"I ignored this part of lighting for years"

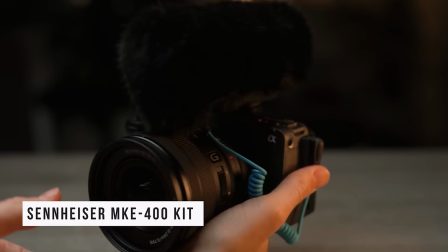This mic, years ago, I swapped over onto, I think when I was shooting the film Chase It from the South, I began using this for my vlogging, and I have just not gone back. Truly just one of my favorite parts of it is that it has the integrated shock mount on the inside, which essentially means your mic isn't just out here flopping around, like it's right in here.
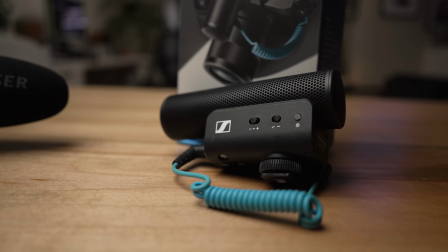I don't recommend holding it by this, but this has been my workhorse. I use this for any time I'm vlogging. The Sennheiser mics have been a huge part of my documentary workflow. Whenever we're on set, I make sure that all of our cameras are equipped with at least a 600 or the 416. And this mic just runs off little AAAs and also to a very obvious green light to know if the mic is actually on, because I don't know if you've been there, but I have, where I've been recording. And what's great too with the 600 is it comes with a slot for one single double A, I believe. You put that in there. We take our FX3 with that.
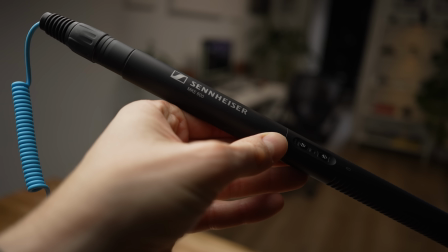And now we have even higher fidelity, higher quality shotgun phantom powered sound coming right into our FX3.
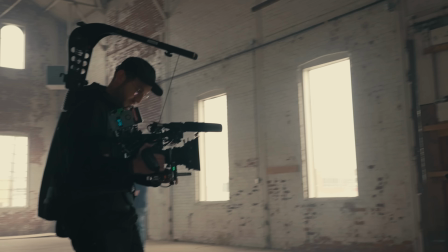$249 getting a shotgun quality like Sennheiser. There should be no excuse for going onto Amazon and buying one of those crappy third-party shotguns. But this is an amazing sale that Sennheiser's on. I think it's to celebrate their 10,000th anniversary. They've been around for 10,000 years. Moses actually recorded his vlogs with the 10 Commandments on a 400. You can check them down below. I'll put a link for them. And thank you, Sennheiser, for always being an amazing sponsor to this channel and helping support all my documentary work.
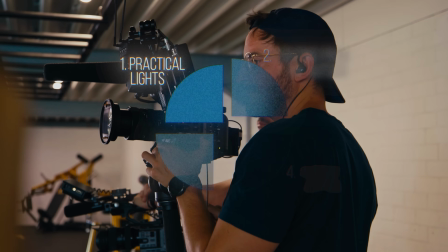The next way to light a space is actually lighting it from the outside.
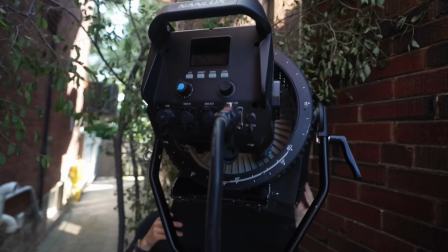This is where you're gonna bring a much larger light and you wanna have it closer to 5600 or even cooler,
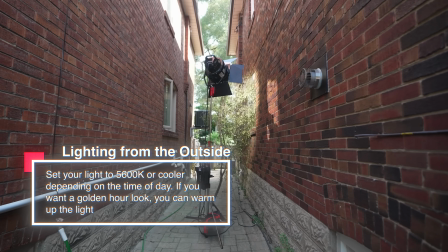depending the time of day, to recreate daylight coming through those windows. Now, if you wanna make it more of like a golden hour, you can warm up the light or you can change your white balance in your camera.
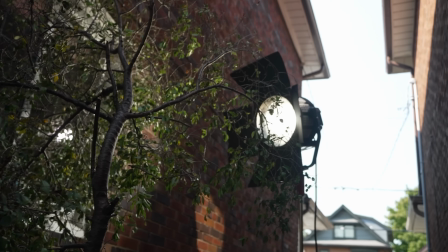But I love to light from outside spaces because for me as a documentary filmmaker or someone trying to adjust my cameras when I'm doing interviews,
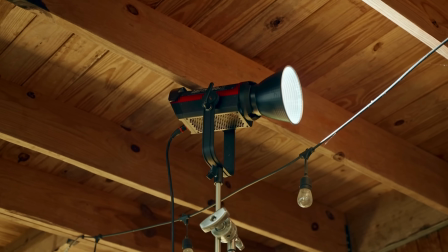there's more flexibility when the light's just coming in through a window because we now no longer have fixtures in the space.
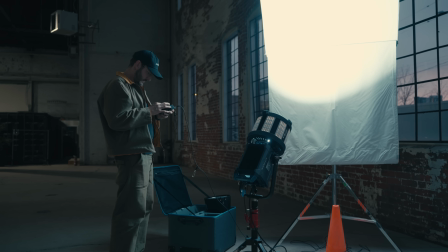And sometimes you get lucky where if you're lighting from the outside in, you can actually use that light for your shot.
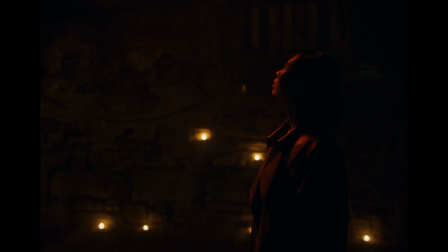Again, coming back to Evil Empire, you can see the shot with Elisha. We've been creating moonlight from the space.
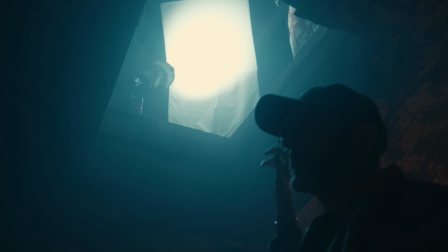And in turn, that moonlight that was just supposed to be a pool of really, really cold light in the background, we actually put her in that, and that could have been in one of our shots there,
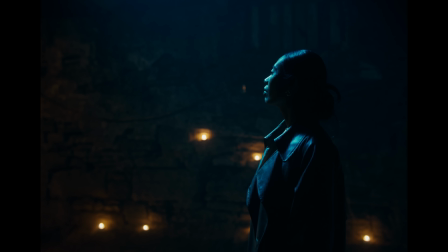using that lighting from the outside of the environment to create that look coming in.
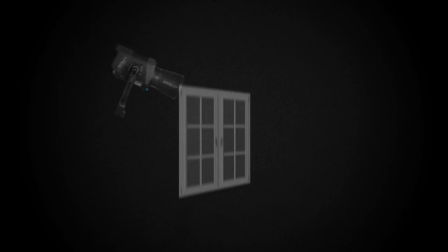And once you've established one real window with a light coming through,
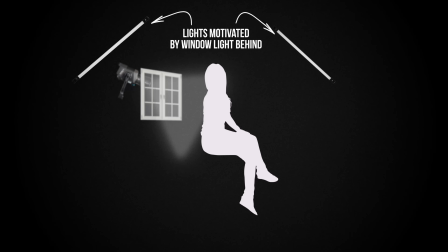you can begin to bring other lights then into this space to recreate the repetition.
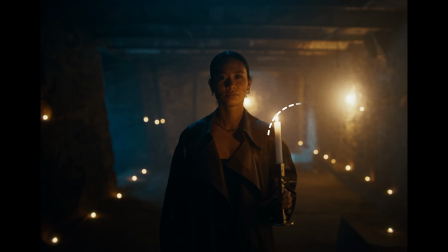What I mean is, again, coming back to the shot with Elisha here, we had that pool of cold light down at the far end,
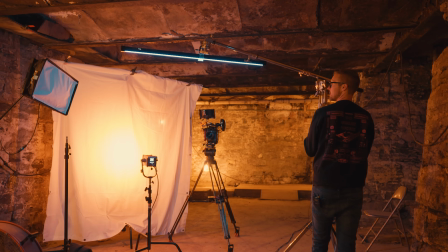but then we put tube lights at different stages down the hallway to repeat the idea that there is a skylight.
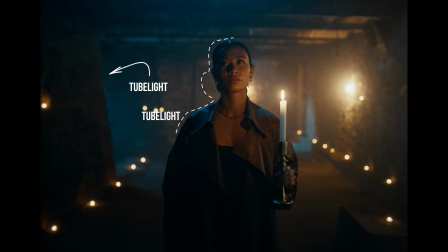Going back to a film I shot many years ago, Beauty and the Battle,
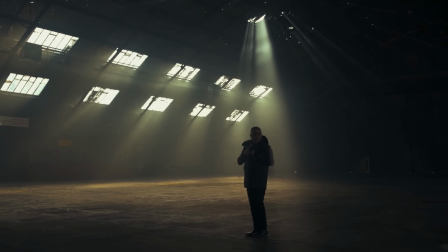we actually lit that entire environment by just punching in huge 18K lights through the ceiling, through the skylights. Because of course you can use sunlight, available light, like this doorway here, that is just sunlight coming through the windows back there. But every once in a while you're gonna see a truck go by and it'll change, and that's interesting. But if I didn't have to shoot this in just 20 minutes here, if I was shooting this interview over a few hours, this would become a problem because that light wouldn't be consistent. So I could actually set up another light in that space. But then also too, you don't wanna just shine one big block through a window.
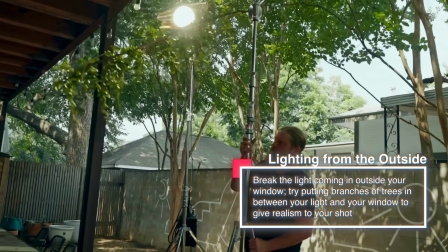You wanna think about breaking it up. So you see me do it all the time on many shoots, from the Chris Williamson interview to some of our stuff in Cinematic Eye,
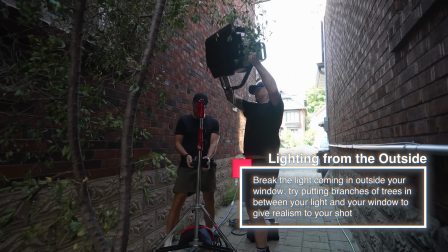our course, and this breaks it up so that it's not just one big white square on the background. Now, one other really cool approach to lighting outside of an environment into a room is you should go watch the video I did with Stefano Ferrari. He's one of the best documentary DPs on the face of the planet. Most Netflix series right now have been shot by him.
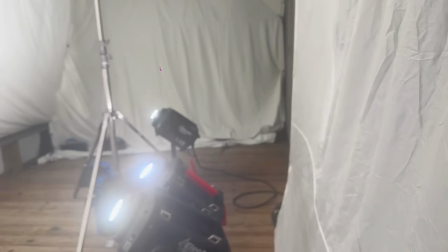Him and I spoke about his approach, and he will actually create a white cove using a tent and firelights reflected into the space.
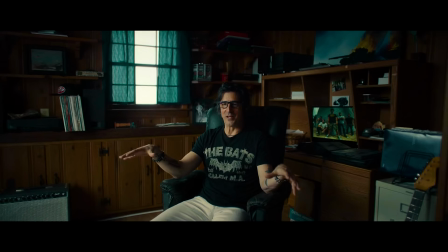And this is how he'll actually light big chunks of his interview. He'll use that light coming off onto his subject's face, and then you'll add a couple other lights inside the house. There's been instances where I put branches of trees and stuff to give you the sense that there is stuff behind in that window, and it's not just a lighting source.
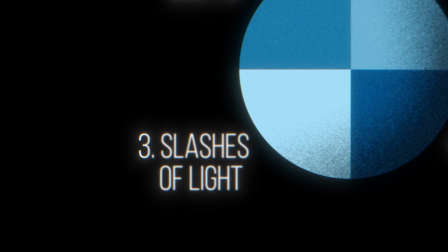The third way to approach lighting a room is what I'm calling slashes. This is where you bring in slashes of light from within inside the space. One of the easiest ways to do this, and I have a whole video on it, is using something called an E-flect.
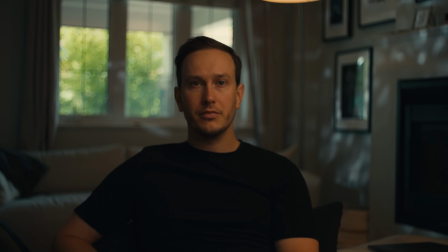This is just like a flat disco ball, because this gives you lots of specular highlights, lots of little reflections all across big blank surfaces.
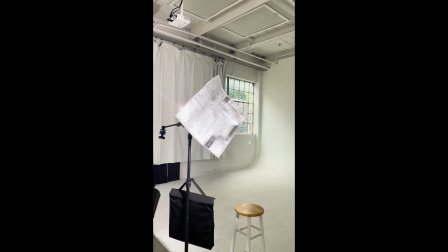I love using the E-flect when I have a big white wall, as it does break it up,
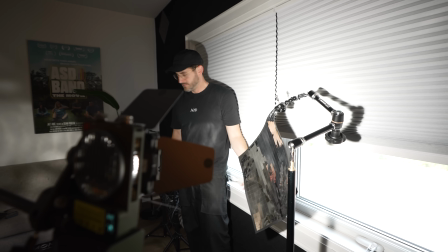and having those speckles across there just makes it way more interesting to look at, and it's really fun too if you have the shallow depth of field, as it's kind of like a double bouquet. Another way to do slashes is getting like a gobo like this, and you can add in, you can actually just like, can we see through this? There we go. Let's just leave a little slash light. Oh, there's my lips. Hi. Oh, this is like that Kraft dinner commercial. And that would come through. If I set this up with the other Joon light, you would see it would just be like a little hack of light.
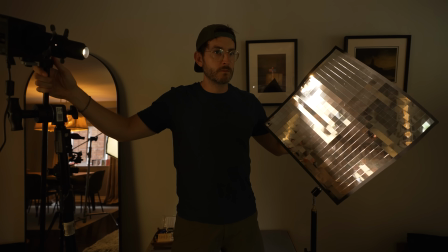The slashes of light's cool. The issue I have with it is sometimes it just looks like that, slashes of light.
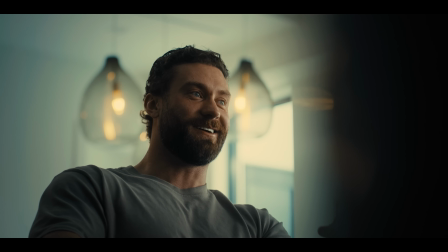You can tell I really love realism in my shots.
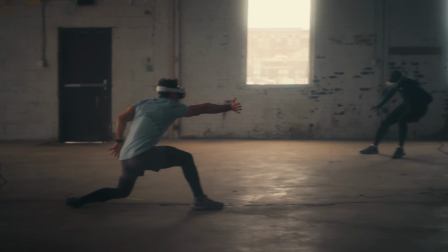Probably being a doc filmmaker, I liked things looking at least semi-natural, but the slashes begin to feel, like I said, just like you set up a light and added this hack. But You can get creative with the gobos, or you can make it feel like just like this, like you have a little bit of light coming in through a window.
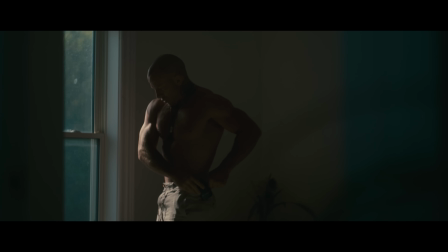One of my favorite shots from Kill or Be Killed was when Joel was sitting on that bed and we just serendipitously had hard sunlight coming through.
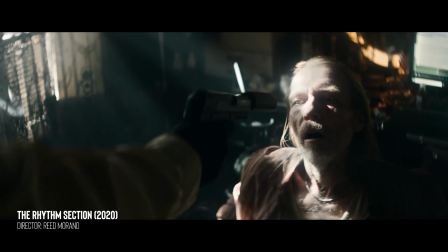You'll see some directors doing this sometimes where they'll just have a slash light across their character's face or across their mouth, highlighting different things.
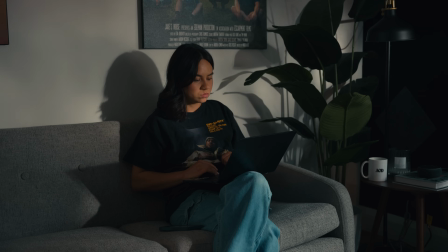Just think about contrast. That's one of your best friends in post-production, as well as color temperature differences.
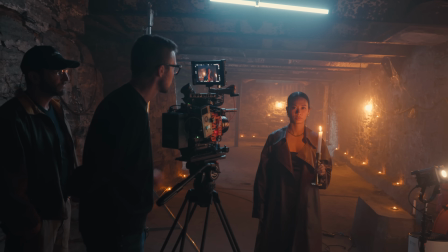Just did a whole video about having color temperatures in your shots. You can go watch that as well. One other bonus piece of advice is I really love that Nick Plucky does this on set, is when we get there, he'll have an iPad with a bunch of references.
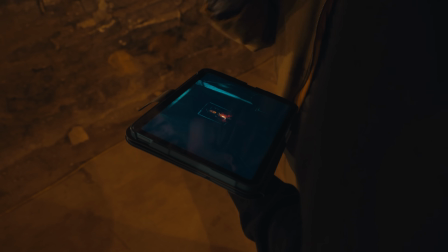This does two things. One, we're able to both be discussing about the same idea, because if he's describing something and I am,
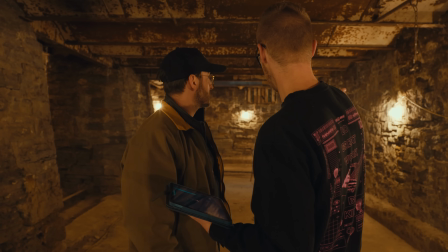and I can't picture what he's saying, we might be actually achieving something completely different. And then also too, it kind of sparks my creativity. I might just be looking at a space saying, yeah, this is good enough.
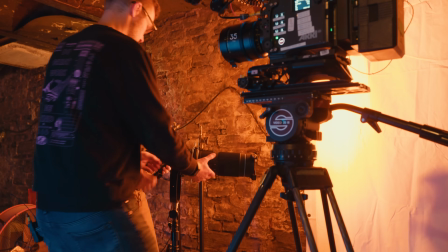But if I've seen what another cinematographer's done and how much they've pushed and crafted and meticulously manipulated the space that they've been shooting in,
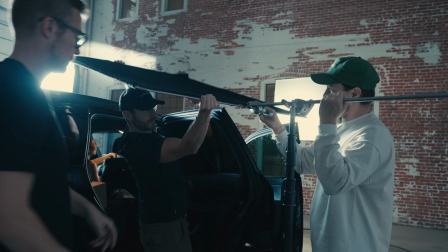that might make me want to try something else. Now, the last way to light a space is my least favorite. It's something I used to just always do because it was the only thing I knew how to do.
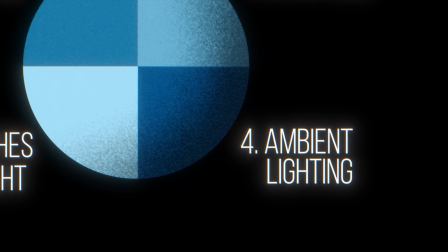And I call this just ambience. This is just where you punch a light into the ceiling to add some more overall light into the space.
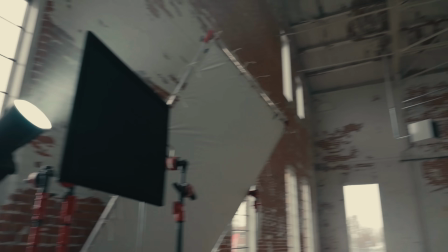Typically, lighting things just from above is one of the least interesting ways to approach lighting because we don't get to see the shadows.
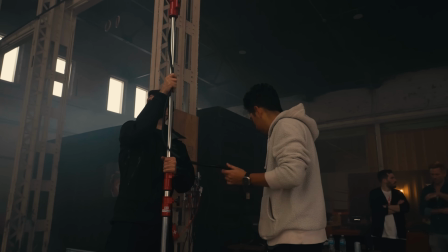Now, one way to do this effectively, and I did this on the shoot for a VR company, is we pointed the light into the far corner.
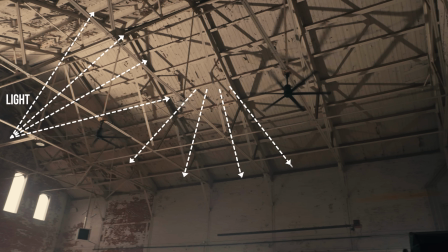Now, what this does is it reflects back onto your subjects and it begins to act as a big backlight.
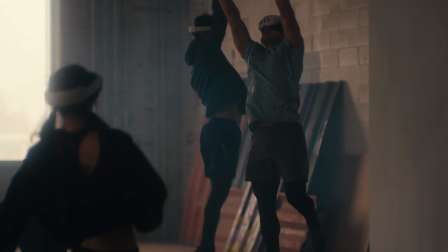And that's how we're actually able to achieve this silhouette-y, edge lighty look on all the characters running through this space.
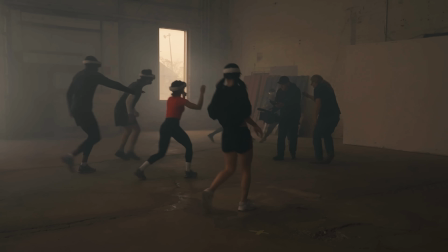Thanks for watching this. Thank you, Sennheiser, for sponsoring this. I don't know if we'll be putting out another video before Christmas. I'm going on a 65-day honeymoon. It's about time that I go away for a while, and I just got married in September, so me and my wife are looking forward to spending some time overseas. We'll be Australia, New Zealand, China, Japan. It's gonna be a wild trip, and I will film a little bit of it. I mean, we should. We're gonna be seeing some insane stuff, but for the most part, we're gonna be trying to unplug, just be a human for a little while.